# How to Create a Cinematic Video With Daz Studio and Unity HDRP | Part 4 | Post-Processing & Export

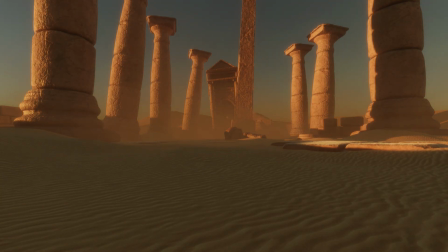(0:00)
Hello, all you amazing and creative people. Welcome to the Daz3D YouTube channel. This is the final episode in our mini tutorial series all about making cinematic cutscenes in Unity using Daz3D assets.
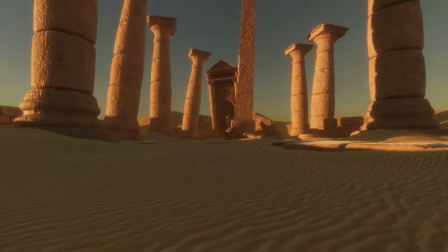(0:13)
I hope you've been enjoying it if you've been following along. Today, we are just going to fine-tune a few things, put on the final polish, and then I'm going to show you how to record your real-time rendering in Unity so that way you can save it out as a video file and use it however you wish.
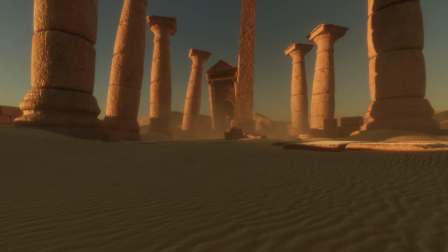(0:30)
So let's go ahead and get started.
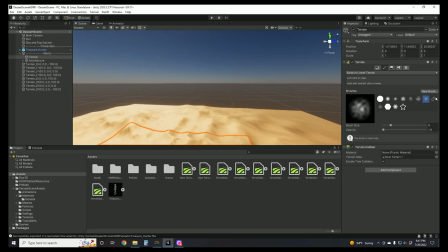(0:37)
All right, so just real quick, the first thing I want to do is to expand my desert a little bit.
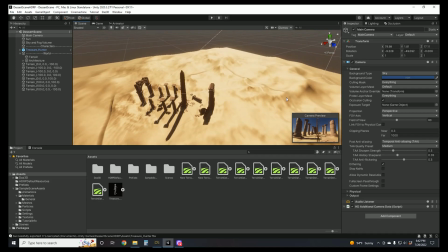(0:43)
I'm raising up some of the dunes and checking how it looks in the camera just to make it look a little more dramatic.
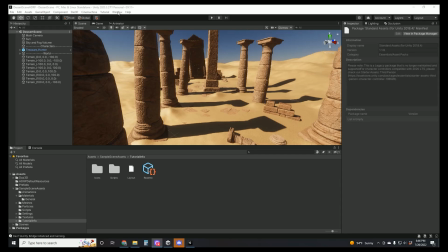(0:49)
Okay, the next thing we need to do is go to Window,
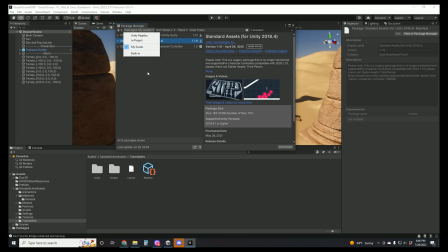(0:53)
Package Manager, then we're going to search for your assets, and you're going to want to grab the standard assets from Unity. If you haven't grabbed this already, you can go to the store while you're logged into your account.
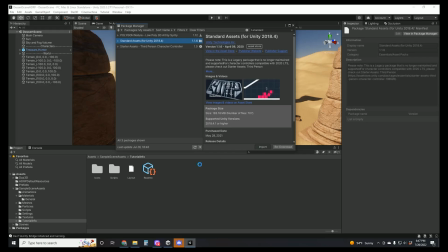(1:08)
It is free, so you're just going to need to add it to your assets, so that way you can download it from the Package Manager. Go ahead and import it. We're going to import everything for now. No point stressing trying to go through it. There is a lot of stuff and we're not going to use everything in the standard assets pack,
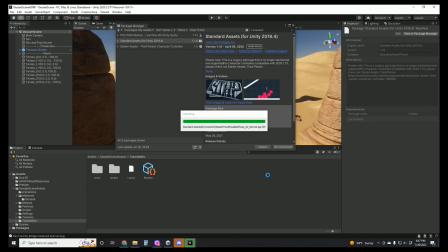(1:26)
but feel free to look through it and maybe you'll see stuff that interests you as you continue in your own project. The only thing we're really interested in right now is the dust storm particle effect that you can see playing in my intro.
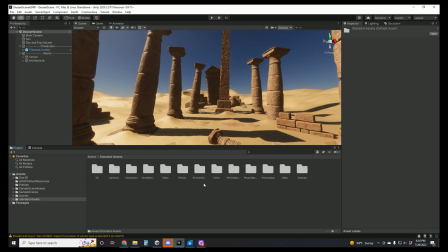(1:40)
Once you've got the standard assets imported, we can come over to the asset folder, then find that standard assets folder, look for particle systems, prefabs, and then you'll see right here there is a dust storm. Go ahead and drop that in.
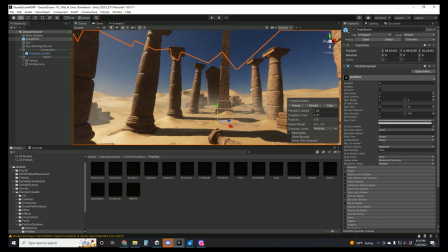(1:55)
And as you can see, that particle system is playing. By default, it's kind of a white color. You can go through and look at the settings to try to get a feel for how it looks. So you see if I increase the rate over time in the emission, it can make it look more stormy.
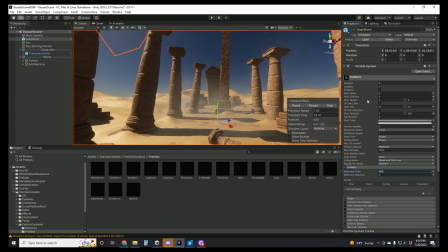(2:12)
We can make it look less stormy. We can change the color of it. So there's a lot of cool things that you can do to try to get the look that you want.
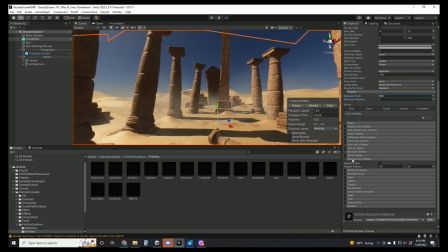(2:21)
Ultimately, what I'm going to do is just kind of play with the tint of the dust so that it matches a little better. And I'm also going to bring it down a little lower to the ground. I don't want to look like a huge storm is going on, but I do want to convey that there is a little bit of wind kicking up some of the sand.
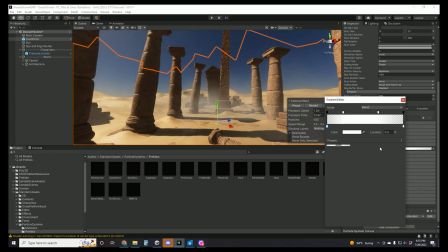(2:43)
An easy way to change the color is just to go to the color over lifetime, and you'll see that there is this gradient here, and so we could play with that.
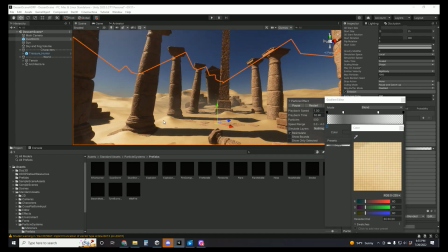(2:52)
We could also use the eyedropper to just grab different colors directly from our sand to help the color match a lot better.
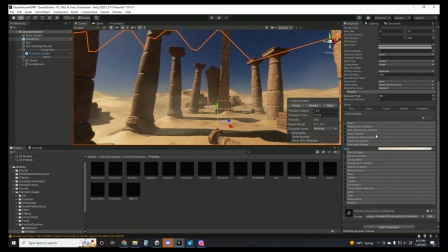(3:01)
For me, I'm not going to mess with the default settings too much, maybe besides the color, and I might play with the positioning to make it look less stormy.
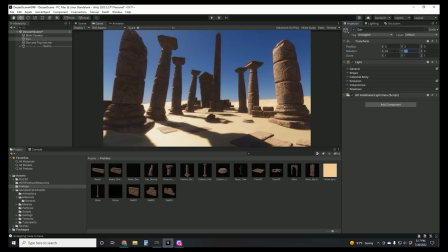(3:11)
Okay, and you might recall in one of the previous videos I talked about changing the position of the sun to get different lighting. Ultimately, as you probably noticed in my cinematic, I did decide to go with more of a dusk look.
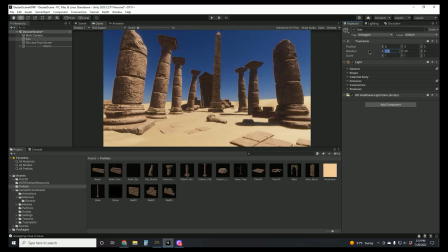(3:26)
So I kind of changed the position of the sun to be just above the horizon, so I was getting some light, but we have a lot of nice soft shadows.
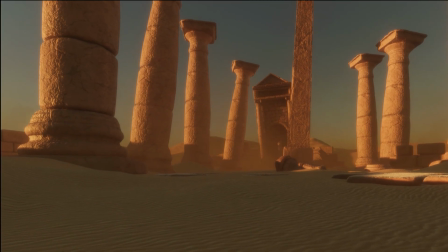(3:37)
As you've been following along, you may have been wondering why your project just doesn't quite pop or look the same as mine.
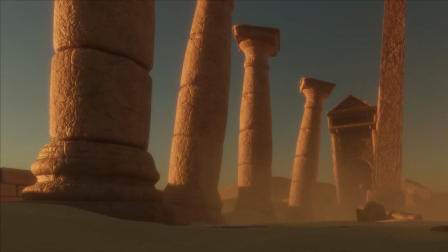(3:45)
And that's because I've been holding out on you. Finally, we are going to talk about post-processing.
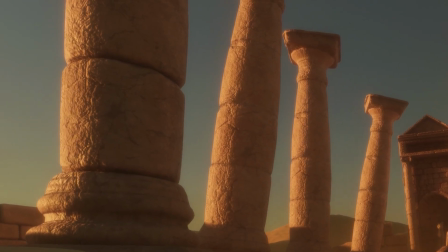(3:52)
Look at these pillars and the beautiful shadows, soft light, all of that is post-processing effects.
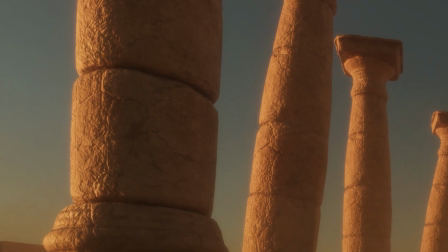(4:00)
The way that post-processing works in Unity HDRP is a little different than in some of the other render pipelines.